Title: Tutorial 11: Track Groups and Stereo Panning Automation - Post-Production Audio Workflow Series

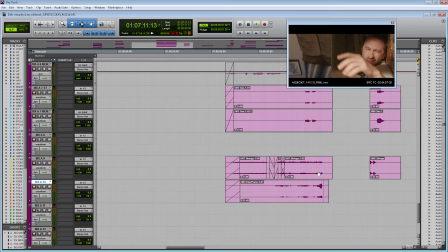And so what you can see I'm doing is now giving each instrument a special place within my stereo sound field.
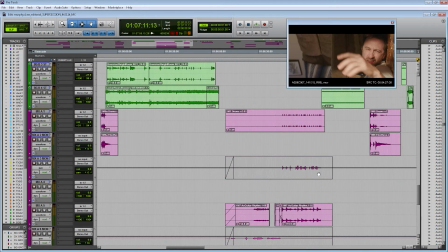So with the music pretty much set up, let's go back to my effects and my Foley tracks.
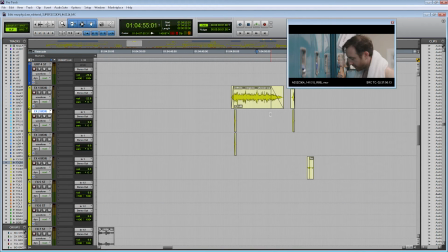Now for panning, the effects tracks and the Foley tracks are where you're going to be spending most of your time, since you're going to be panning them on a clip-by-clip basis to follow where the source is coming from visually on screen.
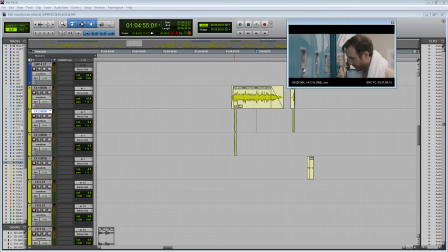So here it looks like we have a shower sound effect. I believe this is on the transition.
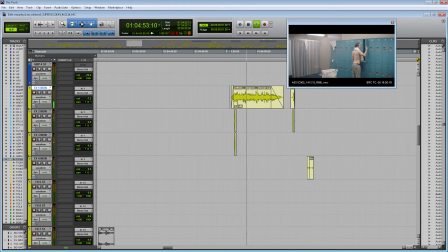Right, and so I have the shower sound effect to draw attention to this guy showering over here on the left.
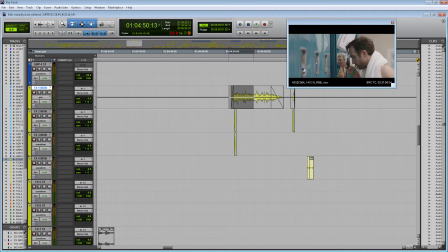Now, to pan that, I should put that in pan mode, and then I could just pull this down and put it to the left-hand side. I would say it's about maybe 60% to the left-hand side. If this is center, this would be about 50%, so maybe 60%. And so
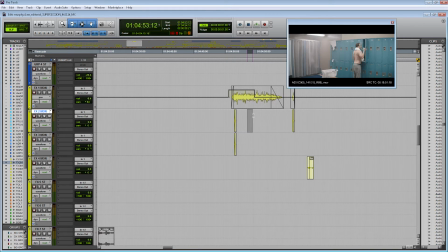now on this shot here, the shower even goes further to the left because now the shower is almost off screen all the way over here. And so let's pan this even higher. And to add a panning point, you hit Control, and that gives me an extra point.
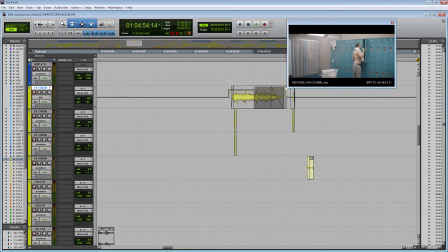If I want to get rid of it, it's just Alt. And so let's see how that sounds. Great, and now we're using panning to really help show the visual layout of the set.
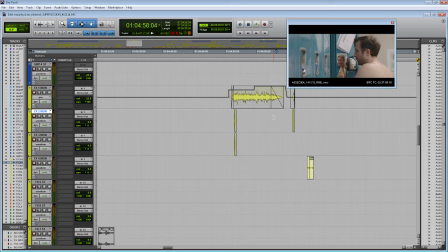Now using this drag method is a little painfully slow when you have hundreds and hundreds of audio clips to pan. And so an easy way to do that is if you go over here to the left, instead of being on read mode, which is the default for Pro Tools, and which just means read automation,
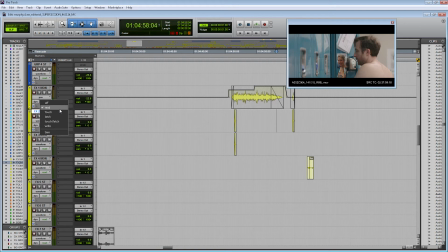and what we've been editing here is an automation line, let's go to touch mode instead. And you can see how it turned red. And so what touch mode does is allows us to record our motions in real time on this automation line.
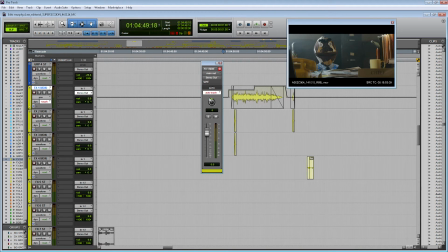And so if we open our track mixer, then we can see we have our volume slider and we have our pan knob here. So instead of doing the editing, it would be much quicker if I just moved the pan knob and it would record my movements. So let's try that.
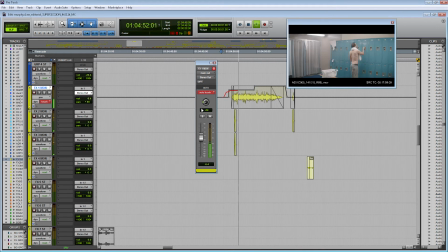Cool. So you can see how by using this touch feature, it lets me automate what I'm doing with the pan knob.
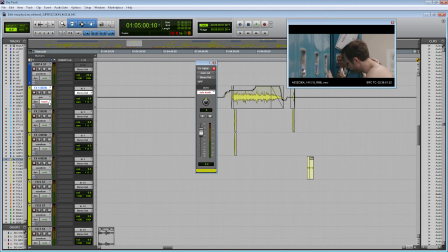And the reason I like to use touch versus the other ones is that if you let go, then it will automatically go back whatever automation you had on the line originally. And so as you can see here, if I let go,
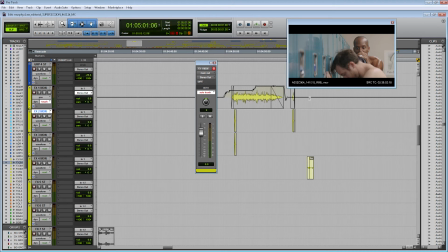it goes back down to 0, or the center point, which is what I originally had on my automation line.
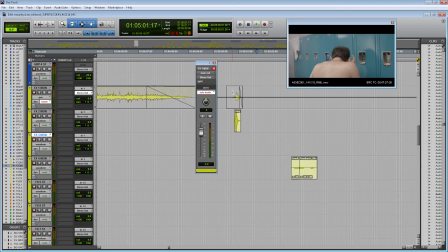And so let's see where this should go. This is a close of the locker, and we could probably put it a little bit to the left. And what's nice too, since I'm in pan view, you can visually see the red line being recorded.
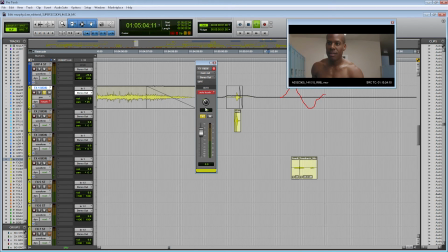And so you can be going up and down like that. Awesome. To do that easily for all the clips, normally I just hit my effects group down here and turn them all to touch mode.
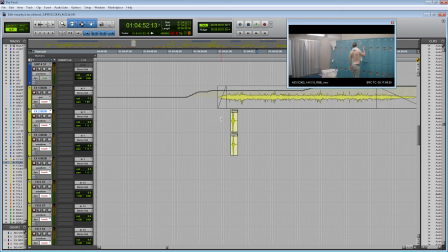And undo that. Now, here for the transition, I have a little whip pan sound. And to make that sound larger, I'm going to pan those to the left and right respectively.